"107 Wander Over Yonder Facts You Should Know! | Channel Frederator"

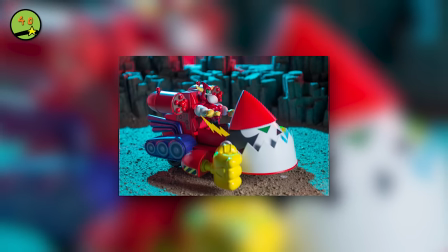The version made by Stupid Buddy looks jacked because FCC rules state that it couldn't look like an actual toy that could be made.
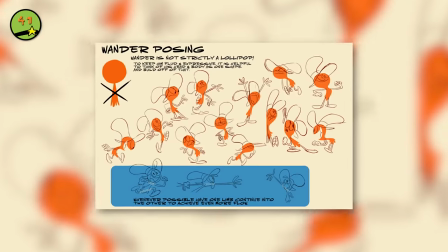41. Wanderer was going to be significantly older than the version that we see him in the show. According to old storyboards and designs, Wanderer had a much rougher and scragglier look to him.
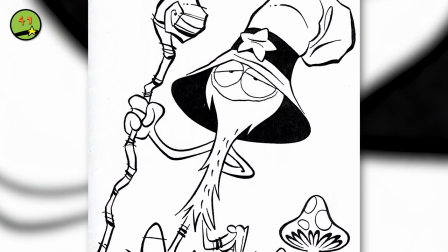He had a long beard and a walking stick, evoking images reminiscent of similar Wanderer Gandalf the Grey from Lord of the Rings.
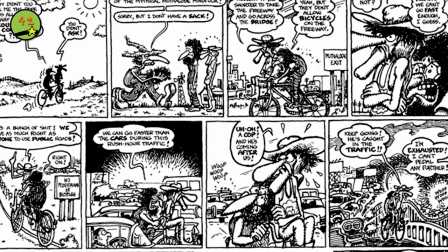Number 42. Wander was originally inspired by underground comics from the 1960s and hippie greeting card artwork from the 1970s.
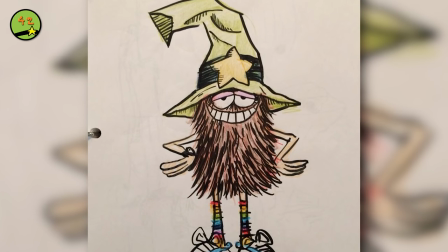On his blog, McCracken has revealed old artwork of Wander from 2003 that shows him with a body-sized beard reminiscent of Cousin It from the Addams family and rainbow-striped socks.
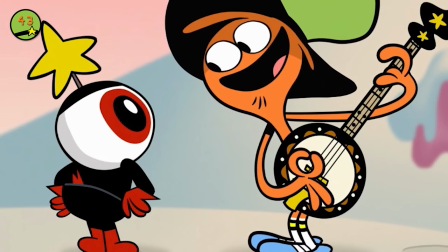However, the floppy green hat was already present. Number 43. Wander's age is still ambiguous. He certainly looks ageless, and he could very well be a thousand years old.
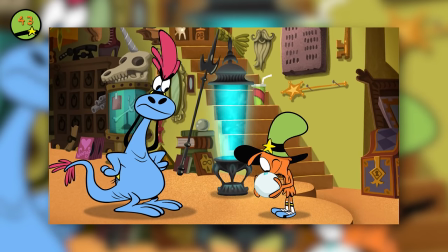On Craig McCracken's Tumblr, he said that Wander might not actually be all that old though, especially because he's worn a fake beard before to imitate aging.
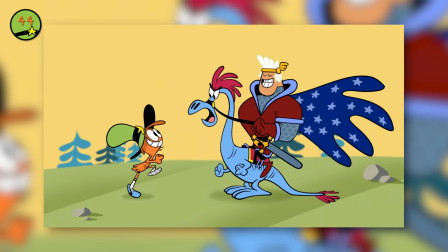Number 44. No one really knows what Wanderer actually is. The fandom calls him a furry space nomad, and when asked in an interview about it, Jack McBriar joked that Wanderer is an intergalactic space nomad with a green cowboy hat.
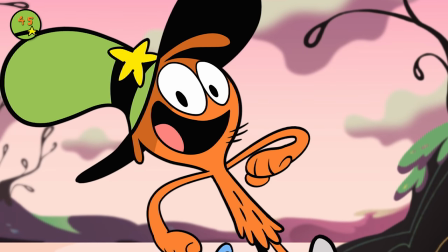Number 45. Wanderer was designed in part to be easily drawn.
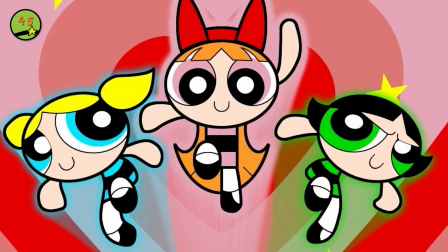In an interview with Geek Dad, Craig McCracken noted that he likes characters that kids can draw, which informed the appearance of the Powerpuff Girls, Blue, and now Wander.
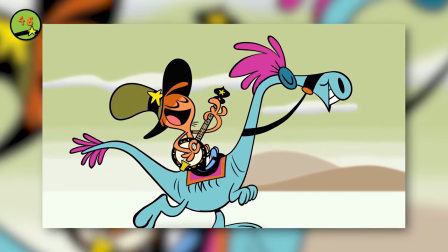Number 46. Sylvia and Wanderer were created to be opposites.
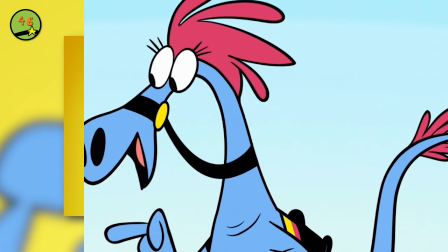When discussing the creation of Sylvia, Craig McCracken noted that the idea for her came out of the desire to give Wanderer a companion that contrasted it by being confrontational and pragmatic.
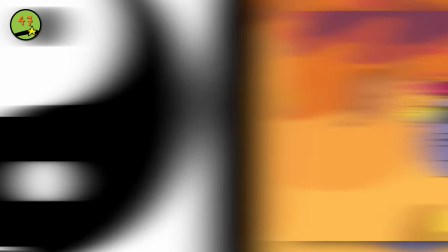Number 47. From a design standpoint, Sylvia and Wanda are also designed to complement each other. Wanda is top-heavy while Sylvia is bottom-heavy, and they fit together like a yin-yang symbol.
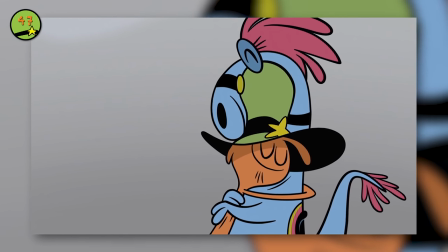Artists on the show are specifically advised to find instances where they can hug or be placed close together to show this. Even their colors, orange and blue, are complementary.
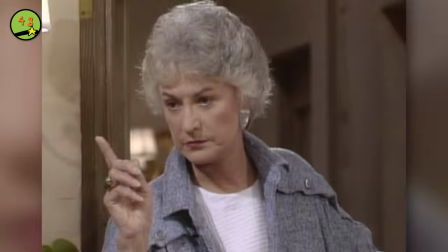Number 48. The name of Sylvia's species is the Zbornax. The name sounds pretty alien and made up, but it's actually a reference to the character of Dorothy Zbornak from the popular 80s sitcom The Golden Girls.
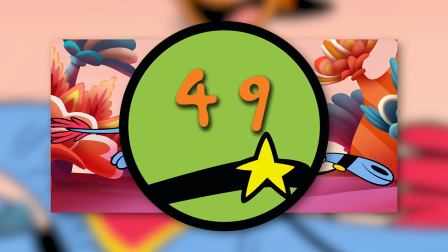Dorothy was named after the show's stage manager, Kent Zbornak. Number 49, the cone on top of Sylvia's head changes shape according to her emotions.
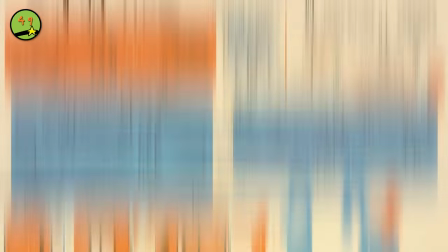According to the art style guide created by art director Alex Kirwan, the cone emotes as she does, and should be drawn in specific ways to reflect that.
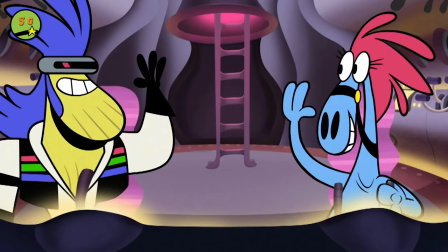Number 50, while Sylvia's unsavory past seemed a bit out of the blue, there's actually quite a bit of foreshadowing for it in the earlier episodes.
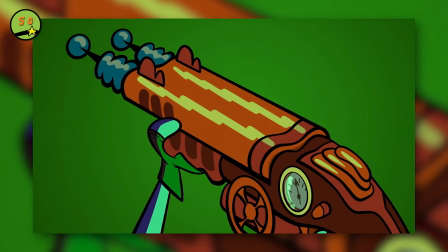Before, the writer, Sylvia was shown as an expert on stealth and firearms, and also knows how to hotwire a ship.
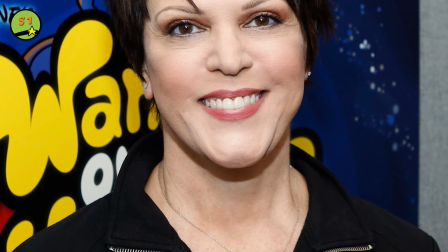Number 51, Sylvia knows about mixed martial arts. Voice actress April Winchell joked that it was one of her defining attributes, in addition to walking on two legs.
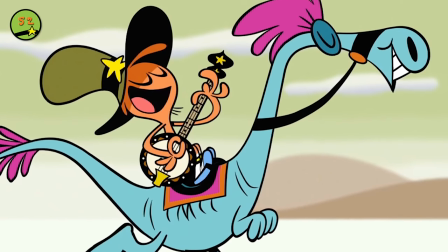Number 52. April Winchell was inspired more by Sylvia's expressions than by her appearance.
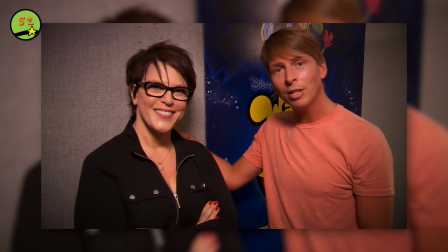In an interview with Mingled Media, Winchell said that she was able to see pictures of her character before acting, and that the crossed arms and ready stance of Sylvia inspired her vocal characterization.
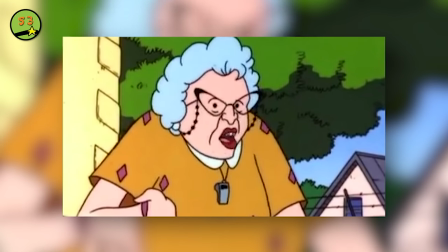Number 53. Like Jack McBriar, April Winchell has also voiced Disney characters before. She's best known for her roles as Miss Finster on Recess, and especially Clare Bell Cow on Mickey Mouse Clubhouse.
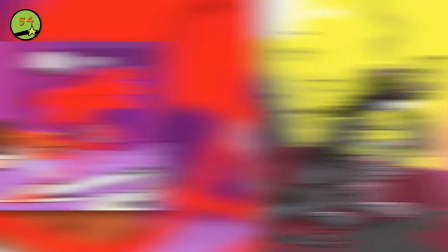Number 54. Wander's shoes are extremely similar to those worn by Will, the one-armed basketball-playing imaginary friend in Foster's Home for Imaginary friends.
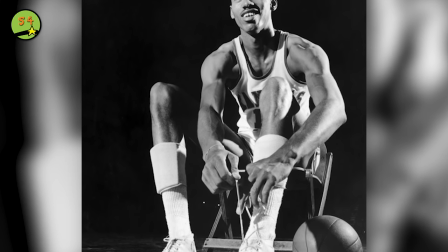While not exactly the same, both characters wear comparable Converse-like sneakers. Number 55. On that note, so are Lord Hader's shoes.
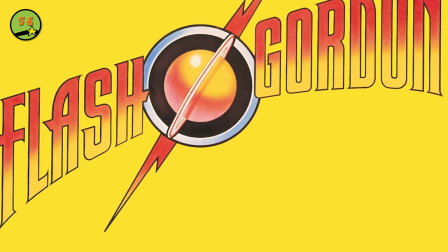In fact, his sneakers are exactly the same as Wilt and Wander's. Number 56. Lord Hader was inspired by the legendary Flash Gordon movie from the 80s, directed by Dino Diolarentis.
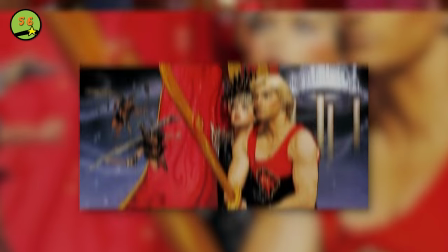This campy, over-the-top flavor of the film was a big inspiration for the villain, especially because it had fun with its bad guys, instead of making them one-dimensionally evil.
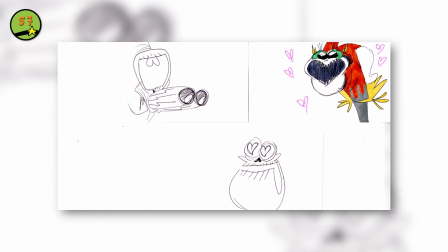Number 57. Lord Hader and Wanderer did not originally exist in the same universe.
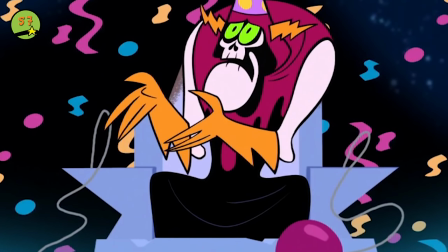Craig McCracken has said that he created the two characters separately, and that early conceptualizations of Lord Hader were younger and scrawnier than the villain in Wander Over Yonder.
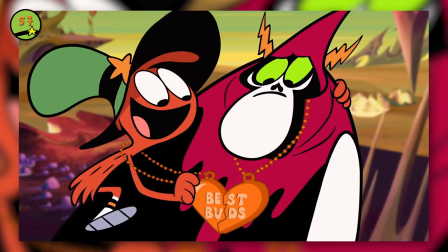Once he realized that they would contrast each other well, he inserted Hader into the show. Number 58. Lord Hader's cloak design is meant to look like dripping blood.
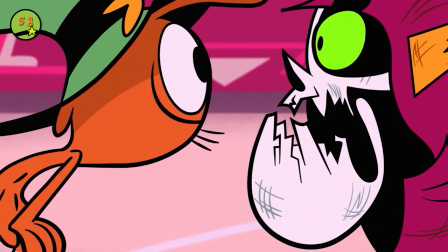This fits in with the villainous role of the character, when contrasted with the eternal Yukai in Wander. Number 59. The design of Lord Hader's cloak is not entirely symmetrical.
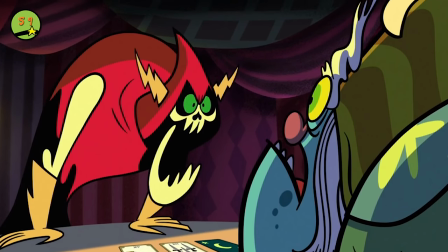Art director Alex Kerwan has specified that the dripping blood design on Hader's body should be somewhat symmetrical but not tight and perfect.
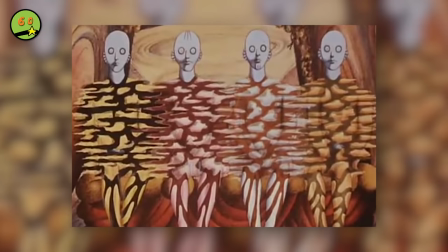Number 60. Lord Hader's ship is based off the cartoon and Fantastic Planet. The 1973 cartoon was animated by Terry Gilliam and was psychedelic and strange.
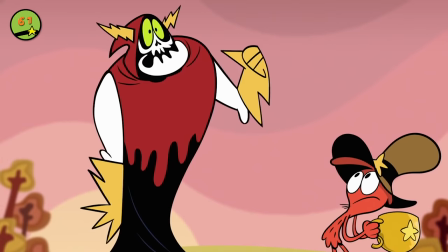61. McCracken has noted that Lord Hader is kind of the protagonist of the show.
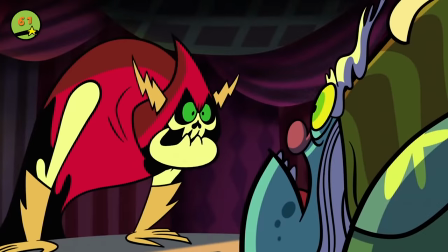According to him, Hader has the most to learn and most room to grow, especially compared to the more mature Wander, who seems to have everything figured out already.
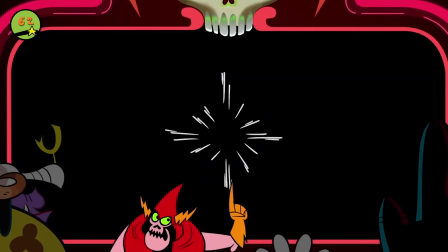62. Lord Hader has a ton of different names, according to each country. He's known as General Noheart in France, Lord Phobia in Spain, Sir Hader in Japanese, Lord Terror in Italy,
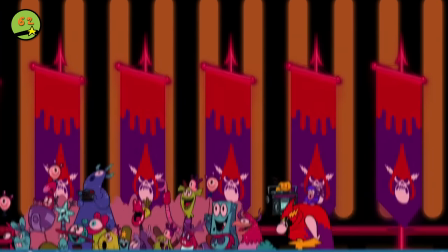Lord Hothead in Dutch, Mr. Sinister in Russia, and, best of all, Unpleasant in Romania.